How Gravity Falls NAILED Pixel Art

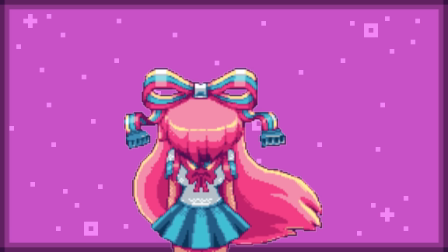(15:54)
The most directly threatening animation is this one, where she slowly starts rising her head, which also uses some particle effect of electricity around her, showing how unstable she has become and that this is her complete breaking point in the episode,
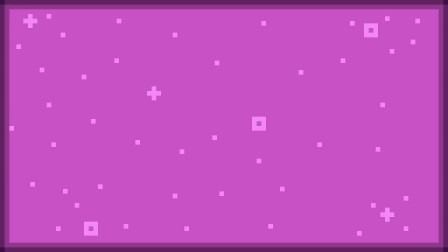(16:05)
while actually further hinting at her control over electronics, meaning that it acts as the clearest show of her downward spiral into insanity, as well as a slight form of foreshadowing to the climax of the episode. Another aspect of her design that I would like to discuss is how it relates to the anime tropes that her character is based around, and how accurately her design portrays these tropes and traits,
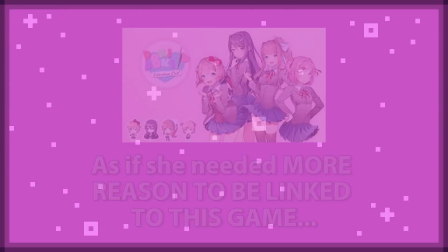(16:25)
starting off with the typical slice of life school love interest trope. The outfit she's wearing actually has a name in Japanese, known as the Seifuku,
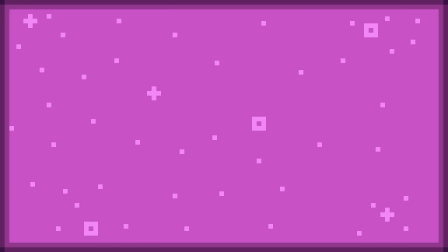(16:33)
which is a pretty generic uniform that can be seen across countless shows and animes, most notably the likes of Sailor Moon and Lucky Star, some of the most recognisable older animes in this genre. Giffany is meant to be aggressively stereotypical in her anime appearance,
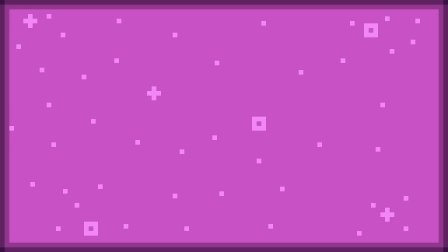(16:48)
so that her personality can be the real subversion of expectations in her character, as well as extending her sweet outer appearance to hide her evil.
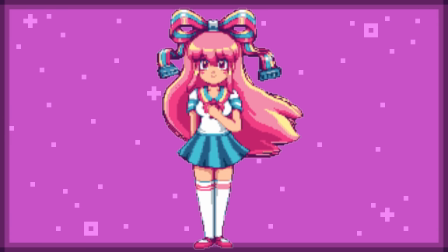(16:55)
So the outfit really doesn't have anything special about it,
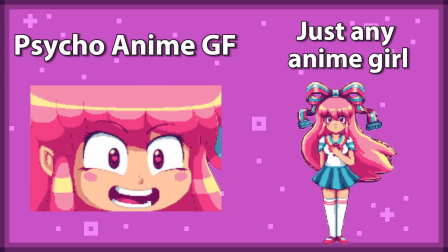(16:58)
but this need to be extremely over the top yet generic to the anime trope she's based on could have created a conflict in her design.
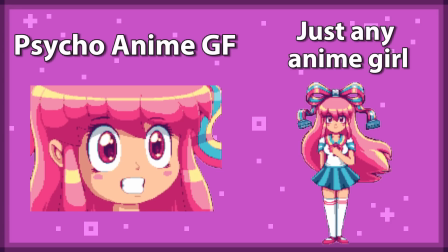(17:06)
How do you make a character extremely generic and also a little too energetic to lure the characters of the show,
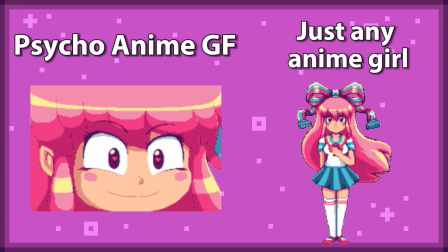(17:12)
but not most of the audience who need to sense that something is off with her?
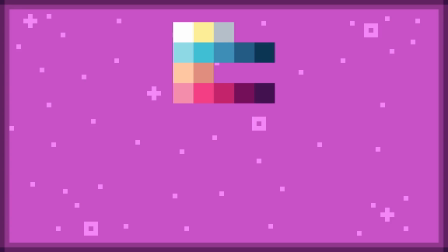(17:16)
This combination of her wacky colours, exaggeration in her hair and her eyes during her animations, and many other traits,
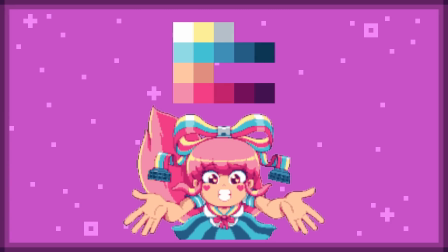(17:23)
showcase this duality of both being very unassuming to draw people in, and highly energetic and erratic,
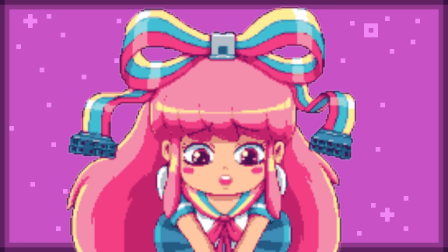(17:29)
which perfectly mirrors her personality as this initially charming figure that becomes terrifying and obsessive by the end.
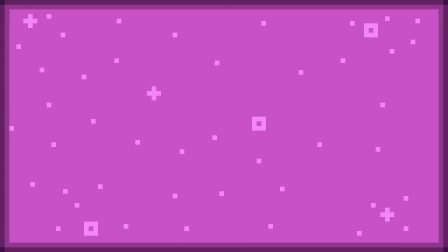(17:36)
Because of all this, I believe that Paul Robertson has done an amazing job at not only showing off her fun links to technology in her design, but her character has also been shown off amazingly within it and her animations,
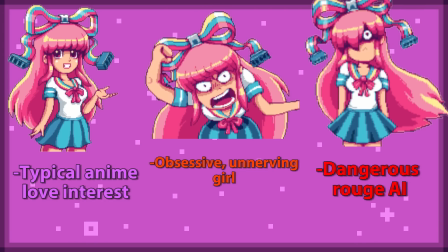(17:47)
really painting her as this unstable yet intelligent being that can snap at any moment,
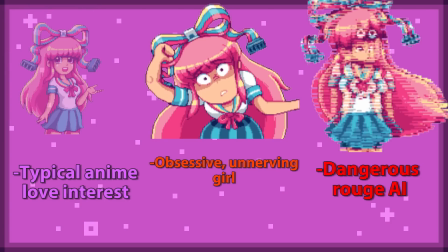(17:52)
from being a charming and cute anime character to the sadistic rogue AI who will kill and take people's minds at will,
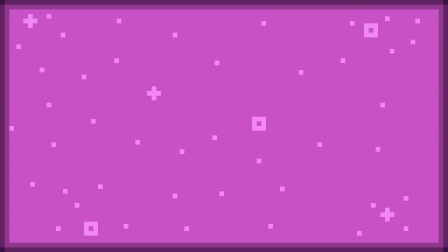(18:00)
latching on to their psyche and tendencies. Overall being an amazing example of linking a sprite into their character intelligently and seamlessly.
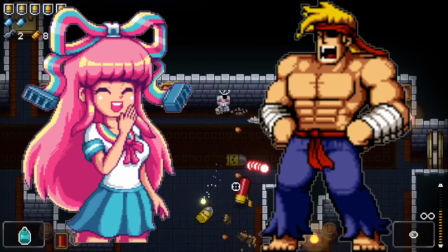(18:08)
And there you have it. Both of Gravity Falls' pixely antagonists fully analysed and appreciated.
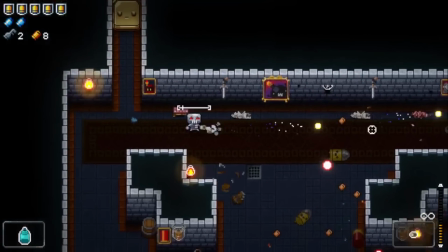(18:15)
At least I hope so. This was one of my favourite shows growing up when I was like 14, with the ongoing story being just so cool to me as these episodes got released,
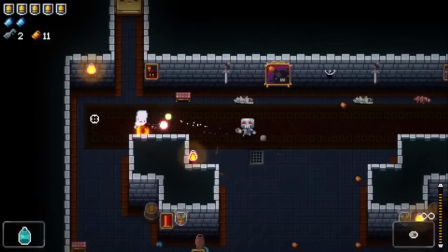(18:24)
so it really is a privilege being able to take a deep dive into this for you all.
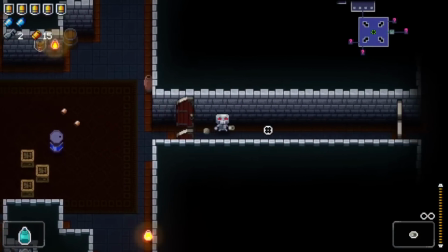(18:28)
Again, I would just really like to highlight the sheer talent and work that Paul Robertson has put into this show,
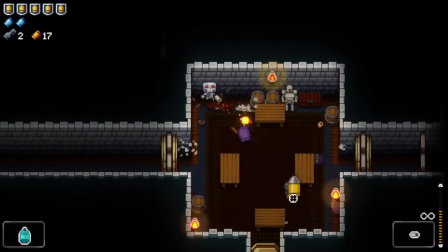(18:33)
and the amount of life and personality that he's able to put into his work,
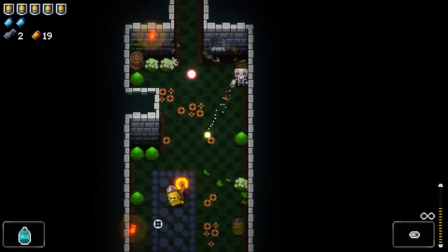(18:37)
and just how excellently he was able to weave these designs into their writing, creating some thoroughly enjoyable villains, and episodes as a whole to watch.
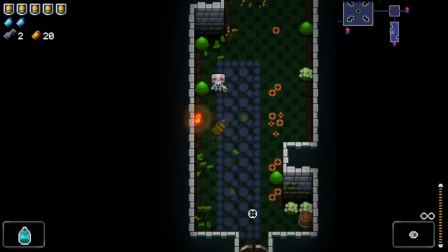(18:45)
It's not often that we get to see pixel art in any form during an animated series,
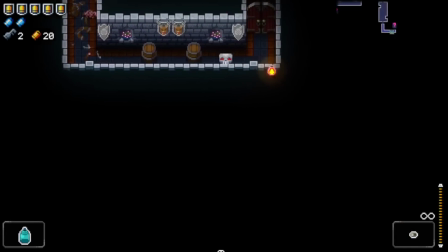(18:50)
and when we do, it's even rarer to see it given this much respect and attention to detail.
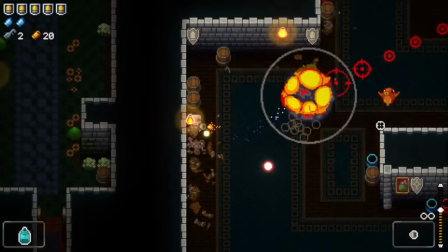(18:55)
So it is really a breath of fresh air and very inspiring to see how well the art form has performed in this show,
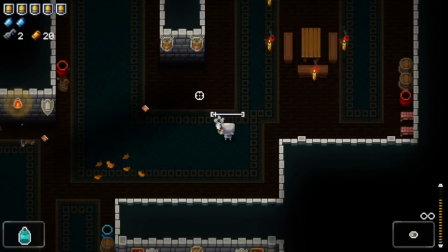(19:01)
and I'm eagerly awaiting to see when it will be perfected next.
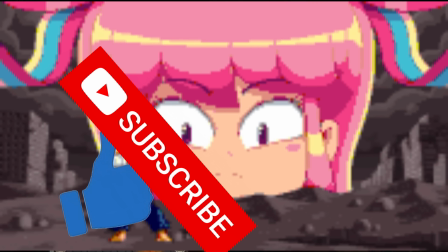(19:05)
With all of that said, if you enjoyed this video, make sure to zap the like and subscribe buttons if you enjoyed.
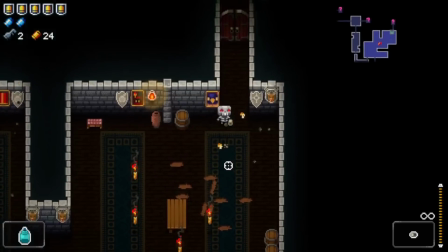(19:11)
I am so thankful for all the recent support, and as always, I'll see you when I see you.
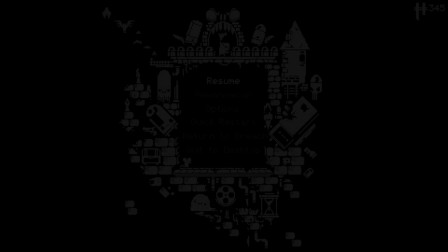(19:16)
Bye!